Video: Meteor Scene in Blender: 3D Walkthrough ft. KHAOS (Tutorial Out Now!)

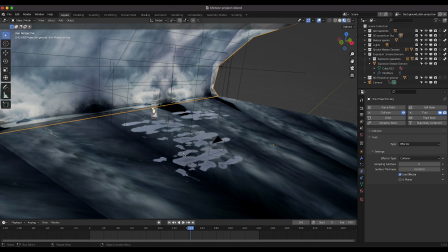259s
After creating both our background projection and adding these little specular reflections with these puddles, I then wanted to add a little bit of atmosphere to the environment.
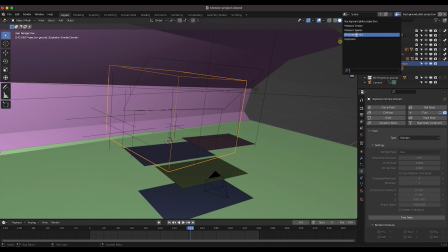267s
So what I did to do that, as you can see here, is I added some atmospheres on their own separate view layer.
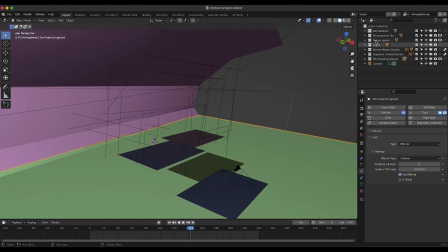274s
So what I've done, I'll just go ahead and isolate these by themselves. Just turn off everything here real quick.
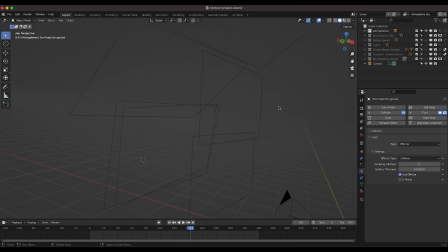279s
So you can see that we have a whole bunch of different planes here.
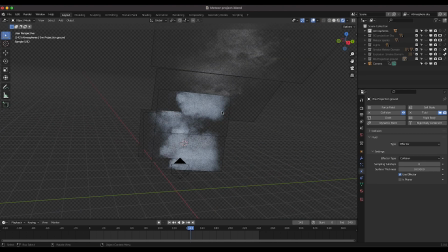283s
And if I go to rendered view, you'll see that there are just some basic stock footage elements that I've put in various places in ZSpace. So this is a nice little trick you can use to add some haze to your environment and kind of make your environment seem a little bit more photorealistic because these are actually real video stock elements taken of these atmospheres.
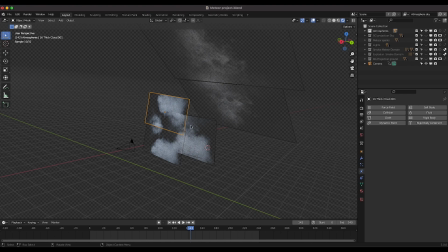302s
So just some video files and I actually have a tutorial on how you can use these stock elements as well.
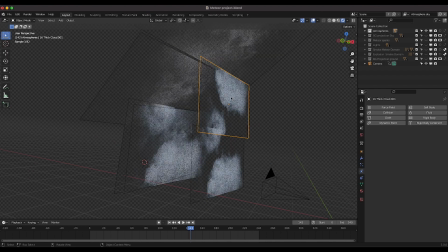307s
So I'll put a link to that in the description as well. It's a fairly self-explanatory process, essentially just imported these as images on planes and, you know,
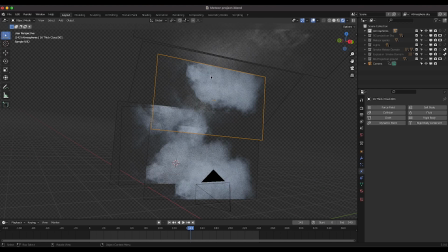315s
adjusted the timeline where they started depending on where you wanted the smoke to be at any given time.
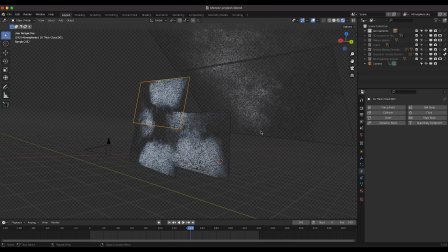320s
So adjusted the timeline a bit of these images and kind of placed them in the environment. And you can see that there are some seams here that you would see when these are rendered out. However, I did add a lot of blur on this specific view layer in the compositing process. So that kind of solved that issue and helped blend it all into the environment and give it a little bit more of a subtle atmospheric feel.
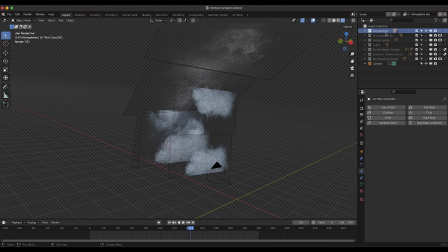339s
So that was our final step in creating the actual environment. Pretty simple setup, essentially just camera projection, a little bit of specularity with those puddles, and then finally added these atmospheres for a little bit more of a photorealistic result.
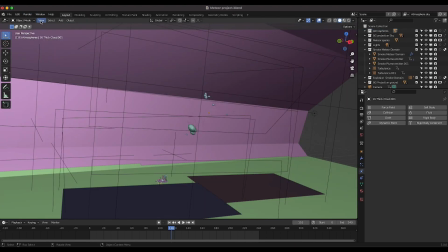351s
All right, so after creating that environment, the next thing we did was, of course, animate our camera. It's a pretty simple animation.
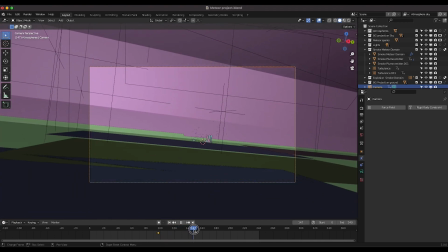356s
I just did a quick little tilt down from the sky to the ground, and then I added a noise modifier to the camera,
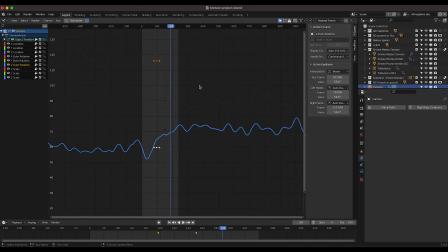364s
as you can see in our graph editor, to give a little bit of a handheld feel.
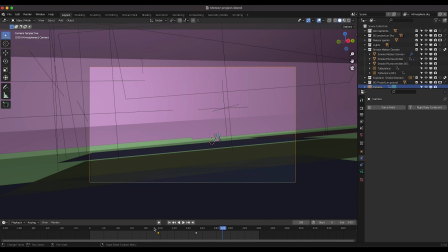369s
And again, I covered that in the last video as well. If you wanna know how to make that handheld movement, put a link to that in the description as well.
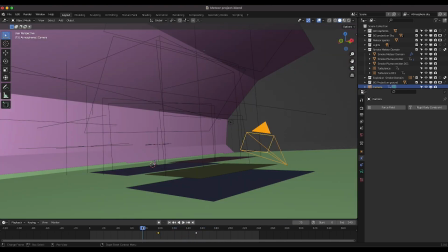375s
But anyways, created a quick little tilt down here and then I animated the meteors to the movement of our camera. But anyways, after creating and animating the camera, the next step was to, of course, add the meteors to our shot and make them a flow object so that we could turn them into a smoke simulation.
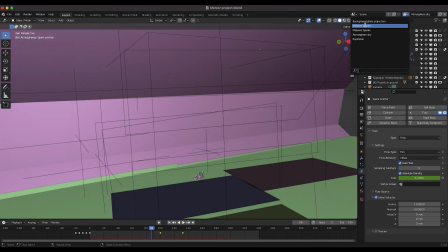391s
So go ahead and go to that meteors smoke view layer here.
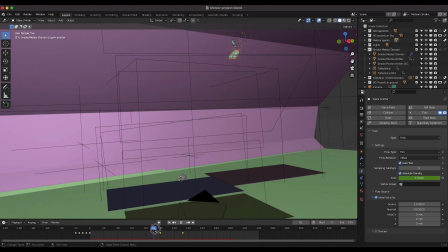394s
And essentially the concept behind creating these meteors, and I'll do an in-depth tutorial on this process in the next video,
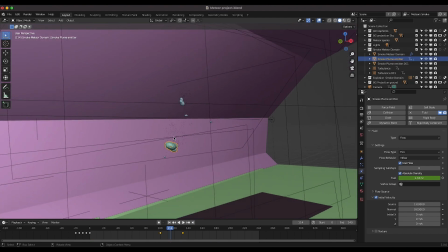401s
but essentially the process is you just make a flow object about the size of the meteor that you want,
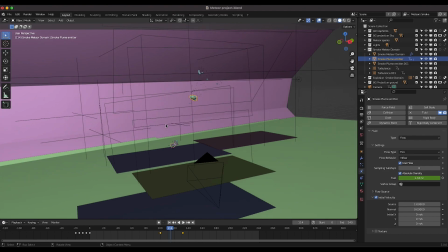407s
and then you make that flow object emit fire, and then essentially you animate it where you want it, add a domain cube,
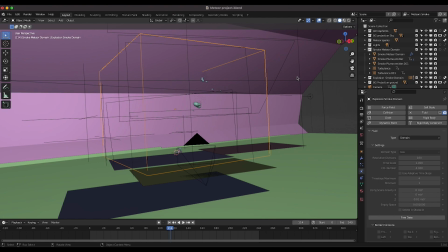413s
and then bake out the simulation with various resolution divisions, and you kind of have to experiment with the exact settings of the smoke domain cube,
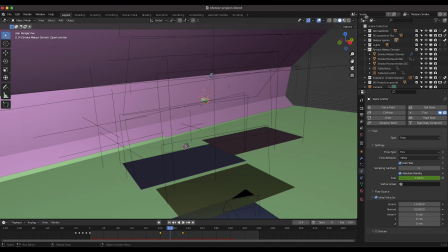421s
which contains the simulation. We're using MantaFlow in this specific tutorial and I've also used to create these flow objects our chaos add-on.
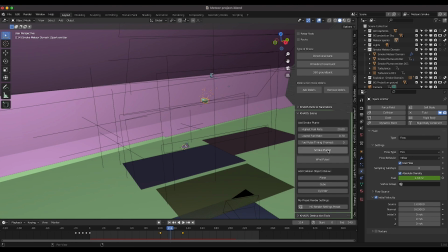430s
I use the smoke plume operator and essentially I just added a smoke plume which generates the smoke domain as well as a pulsing smoke flow object which makes the fuel kind of pulse over time and gives it a little bit more organic result.
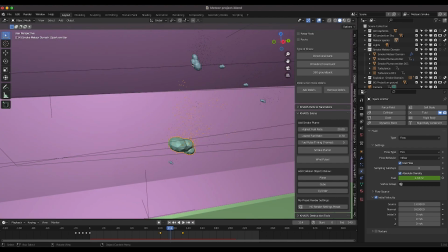442s
So I've added a few different smoke plumes here which are the meteors themselves here. So as you can see, I've just duplicated them.
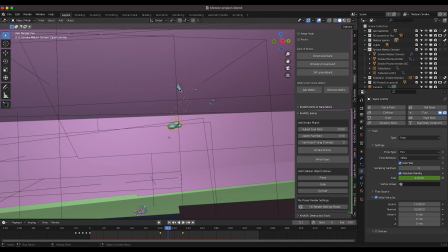448s
But anyways, after creating those fire and smoke flow objects for the actual meteors, I added a particle system to each meteor to emit these sparks over a short duration.
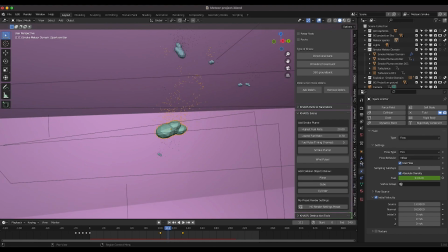457s
So as you can see here, if I go to the particle system settings, I'm emitting 7,000 particles from frame 1 to ending on frame 200, and then giving them a lifetime of 6. So they die off fairly quickly.
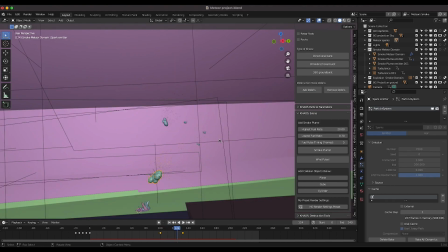468s
As you can see here, these sparks are lasting for only 6 seconds before dying off, which is just going to give us the effect as if some burning bits are coming off of the meteor. And of course, I've also exported those meteor sparks on their own separate view layer so that we can composite them over top of our meteors more effectively.
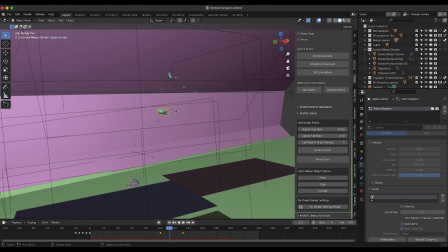484s
After adding the sparks particle system to the meteors themselves, of course, I baked out the smoke meteor domain. So as you can see here, I'll go ahead and turn on the smoke meteor domain here.
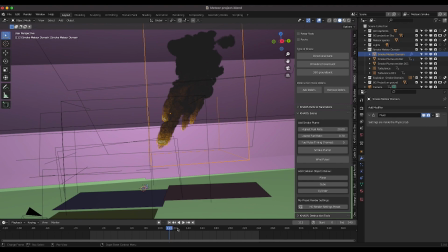496s
It's a pretty, you know, large-scale simulation.